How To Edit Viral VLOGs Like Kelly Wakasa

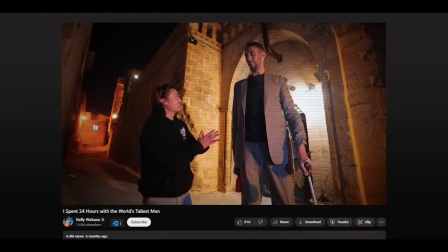[0:00] How big is your schlong?
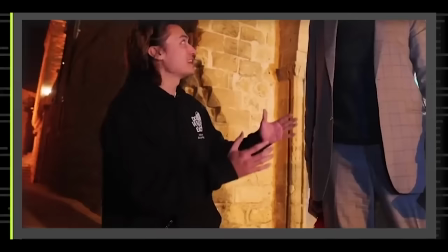[0:04]
For me, it's the hand motion. That's what gets me every time. This is like my favorite ending to any video. This is Kelly Wakasa and his editor, Wyatt Dobson. Kelly and Wyatt have managed to modernize the oldest YouTube genre.
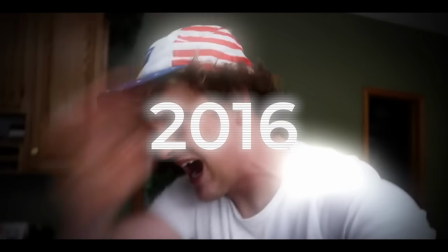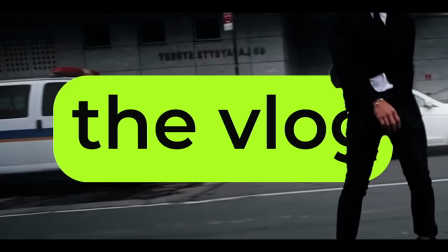[0:24]
The vlog. Well, of course, the obvious question is, what are they doing differently?
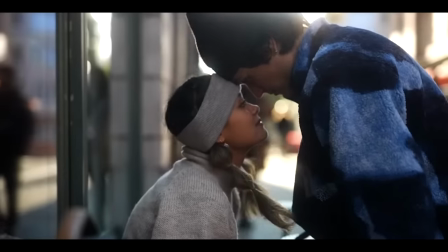That was a moment where I'm like, I don't want to cut for the retention. Like, I just want it to be the story that actually happened. I'm also having character growth while editing this. It is the feeling that I do get across all of your videos.
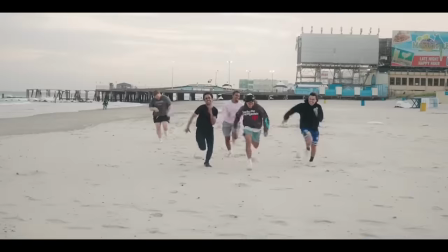[0:46]
Memory. Everything that you're doing is kind of the intention. This is a capture of memory, capture of a moment, like living in the present sort of thing. How are you guys managing to capture that? You know, ever since Wyatt and I started making videos together, I was just like, why? Like, I like it like this. Yeah. You know? You guys are helping redefine and also expand the vlogging space on YouTube.
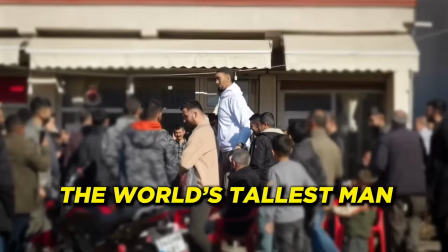[1:15]
But let's find out how you guys are doing that by breaking down one of your videos.
The world's tallest man. I saw him for the first time when I was 10 years old.
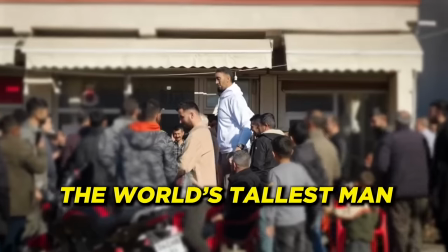[1:24]
That whole spot right there where it's like the click, click, click.
The world's tallest man.
That was all blank when I sent it to Kelly because I was like, I don't know what we should put here.
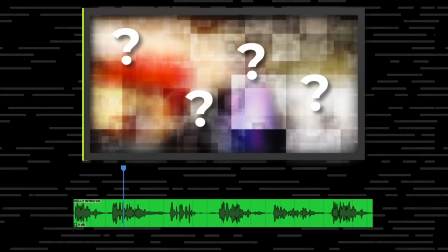[1:33]
I feel like it needs to be some sort of grand shot of him or something, but I couldn't find one online that really worked. I knew my first words were the world's tallest man. I was like, okay, I'm just going to cut exactly to that. And then I just kind of match cut it.
The world's tallest man.
The music choice was, I was very deliberate with it because I listened to Kelly's intro first. I wanted to find a song that he would say something and then the music would hit. And then he would say something, music would hit.
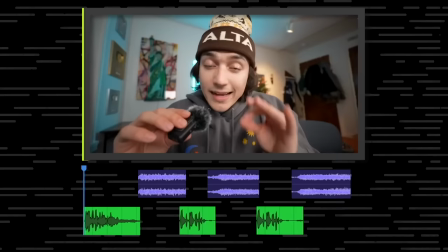[1:55]
So that's why it's like the dun, dun.
I saw him for the first time when I was 10 years old.
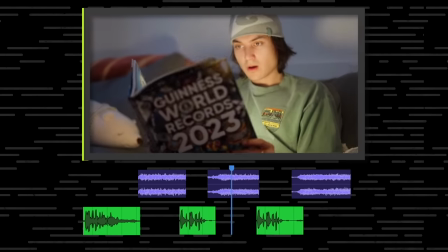[2:01] In the Guinness World Record book. And then I found page 73.
It kind of also makes it sort of like magical in a way. I wanted to set Sultan up like, so he almost was like a spectacle or like a myth.
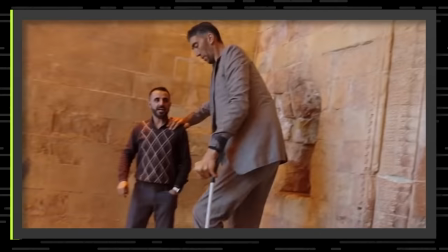[2:15]
Sort of felt like a legend almost. Like he wasn't necessarily real. Because that's kind of what Kelly talks about in the intro as well. So I kind of wanted to make it feel otherworldly. Why would you choose to go for the spectacle aspect of him first?
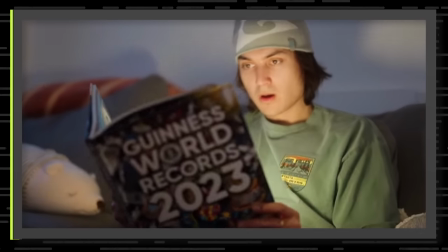[2:25]
It was rooted in the story decision I made because I wanted it to be not only highlighting Sultan,
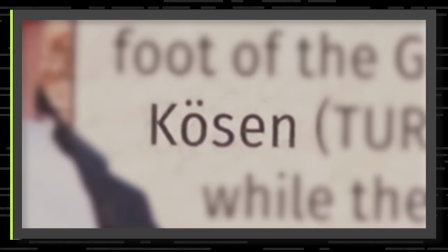[2:31]
but also I wanted the audience to be in Kelly's perspective in Kelly's shoes, because I think a lot of us hear about this guy.
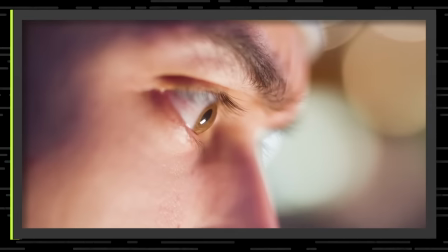[2:36]
But I wanted the journey to also be Kelly discovering like, you know, he's not just this spectacle.
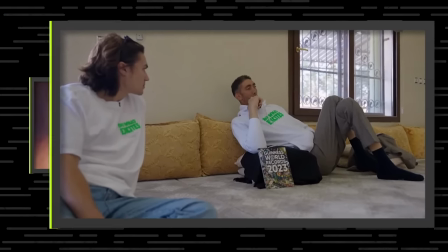[2:41]
He's not just this like being like legend. He is a person deep down. And that's what Kelly sort of realizes throughout the story. I mean, I think the story really was just like genuinely how I felt like I didn't know him. He's only a piece of paper like in, you know, in my mind. And then I feel like also on YouTube, you need to like satisfy the viewer like right away. And I knew this had like more viral potential. So I was like, of course, we're going to just show him right in the beginning.
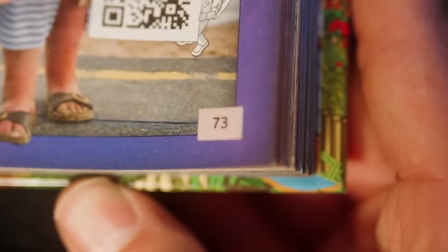[3:05] And then I found page 73, where I laid my eyes on Sultan Khosan.
I wanted to make sure like to highlight. So the I mean, it's it's more so just so it's easy on the eyes.
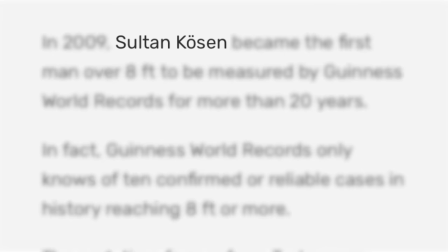[3:17]
You know, when the viewer is watching it, it's just it reads right there. So it's they're not distracted by all the other words. This may be in your instinct, but I'm getting a lot of eye-tracing here. It's interesting how much stays in the exact same center.
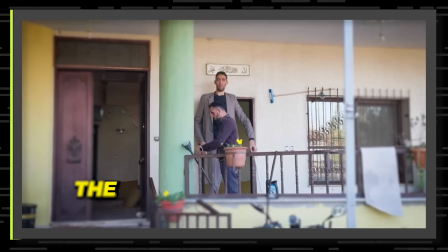[3:29]
It looks like this might have been an instinct for having a conscious choice, and I love it when this happens.
The world's tallest man.
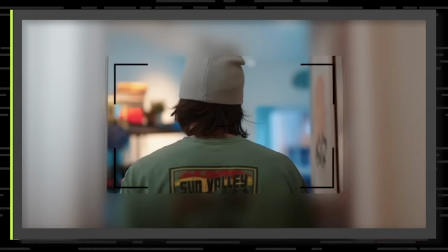[3:35] I saw him for the first time when I was 10 years old.
See, so much is still in the middle.
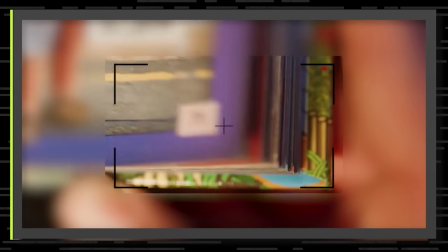[3:43] And then I found page 73.
It must be a little subconscious. I really do enjoy like very symmetrical frame shots sort of like Wes Anderson type. So maybe it is subconscious that I try to do that kind of stuff in the edit.
Now I want to find out for myself because I still have that question.
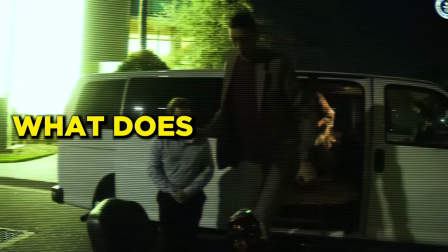[4:01] Also, what is it like being the world's tallest man?
Oh, I like that. Little kiss sound effect. The little kiss sound effect. Like you didn't have to, but why?